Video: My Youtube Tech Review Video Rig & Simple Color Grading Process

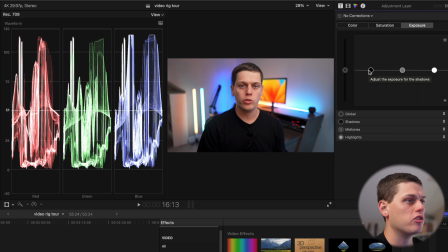4:09 So you can use this as a great way to just start adjusting your image. So a lot of times I'll bring the blacks down a little bit, and I'll also bring the whites down a little bit since I'm using so many bright lights in the background.
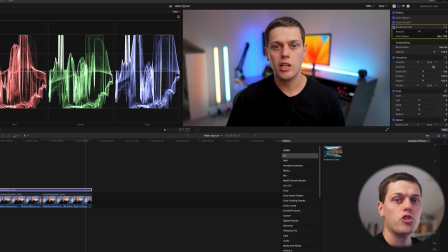4:19 And then I'll use the mid-tones as a way to just bring out the middle a little bit more and just to make my image a little bit clearer. Once I get that done, I usually go and I add the color curves, and I like to go to the Luma and grab that little color picker,
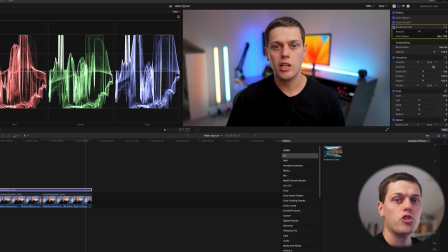4:36 and I usually just find the brightest spot on my head where the light is just right up against me, and I'll usually grab that and bring it down just a smidge just to smooth out some of the brighter hot spots on the skin tone. So again, it's a pretty subtle difference. You'll also see it smooths out some of the brighter spots on the lights too. One other thing I'll usually do, sometimes I forget this,
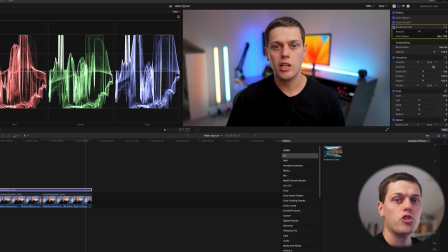4:55 but with using all the bright lights, I like to put a broadcast safe filter on because I've had some issues with not using this and then my highlights are clipping. And sometimes on YouTube with some displays that can cause some issues. So I'll just turn that on.
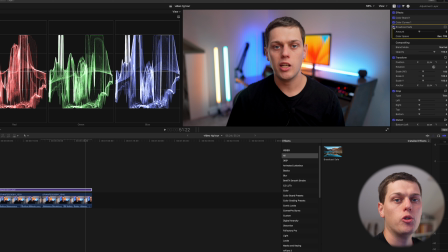5:10 That's with no broadcast safe and that's with the broadcast safe. So you really can't even see the difference of it, but it just makes a little bit more of a subtle difference.
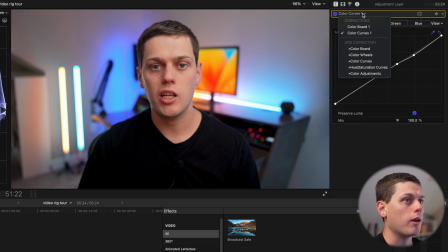5:19 Finally, the last thing I'll do is if I'm having any issues with the skin tone, or if I just feel like I got my white balance wrong, I'll go on to color wheels and I'll add this because you can use this to shift the temperature one direction or the other if you need
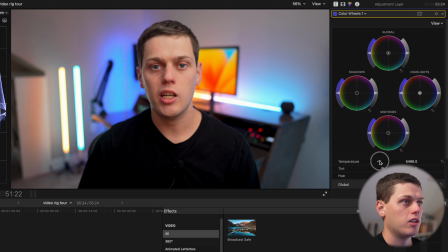5:33 to make any subtle or big differences. I think here, if I warmed it up, that doesn't look right. I shot with it at 5600 kelvins on my camera. I'm going to make it just slightly cooler, I think. You can also adjust the tint, so if you're having issues with the tint being too purple or green, you can take it the other direction.
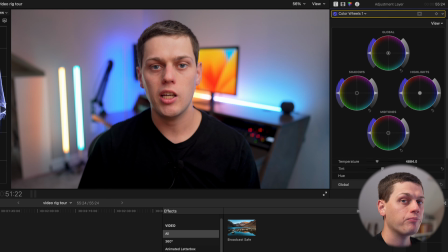5:53 Again, I feel like what I did on the camera worked pretty well. I usually set the white balance on my camera before shooting. I'll either use a white piece of paper or I'll just go by whatever the light says it's supposed to be. So if it's a 5600 Kelvin light, I'll put the light at 5600 kelvins. On the A7 IV, I'm not shooting with any picture profile. I just use the standard. It's what most of the other people that I really appreciate on YouTube use. And I mess with S-Cinetone a little bit and it looks cool, but it just didn't have the most natural look to me. So I just go with a standard color profile and make these couple of changes on the adjustment layer to get my final image.
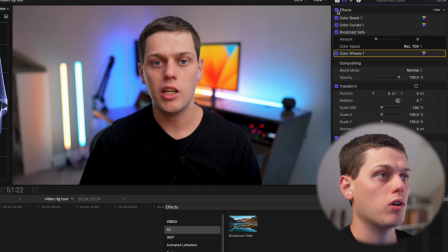6:28 So this is what it looked like out of camera. This is what it looked like after just a little bit of adjustment. Again, pretty subtle. Just take some of those bright spots off the face, levels it out just a little bit. If you're interested in any of the gear that I've showed off in this video, I have links for all of it in the description below. Also, if you have any questions, leave a comment down below and I'll do my best to answer them. Give this video a like, subscribe to my channel so you don't miss out on any upcoming content.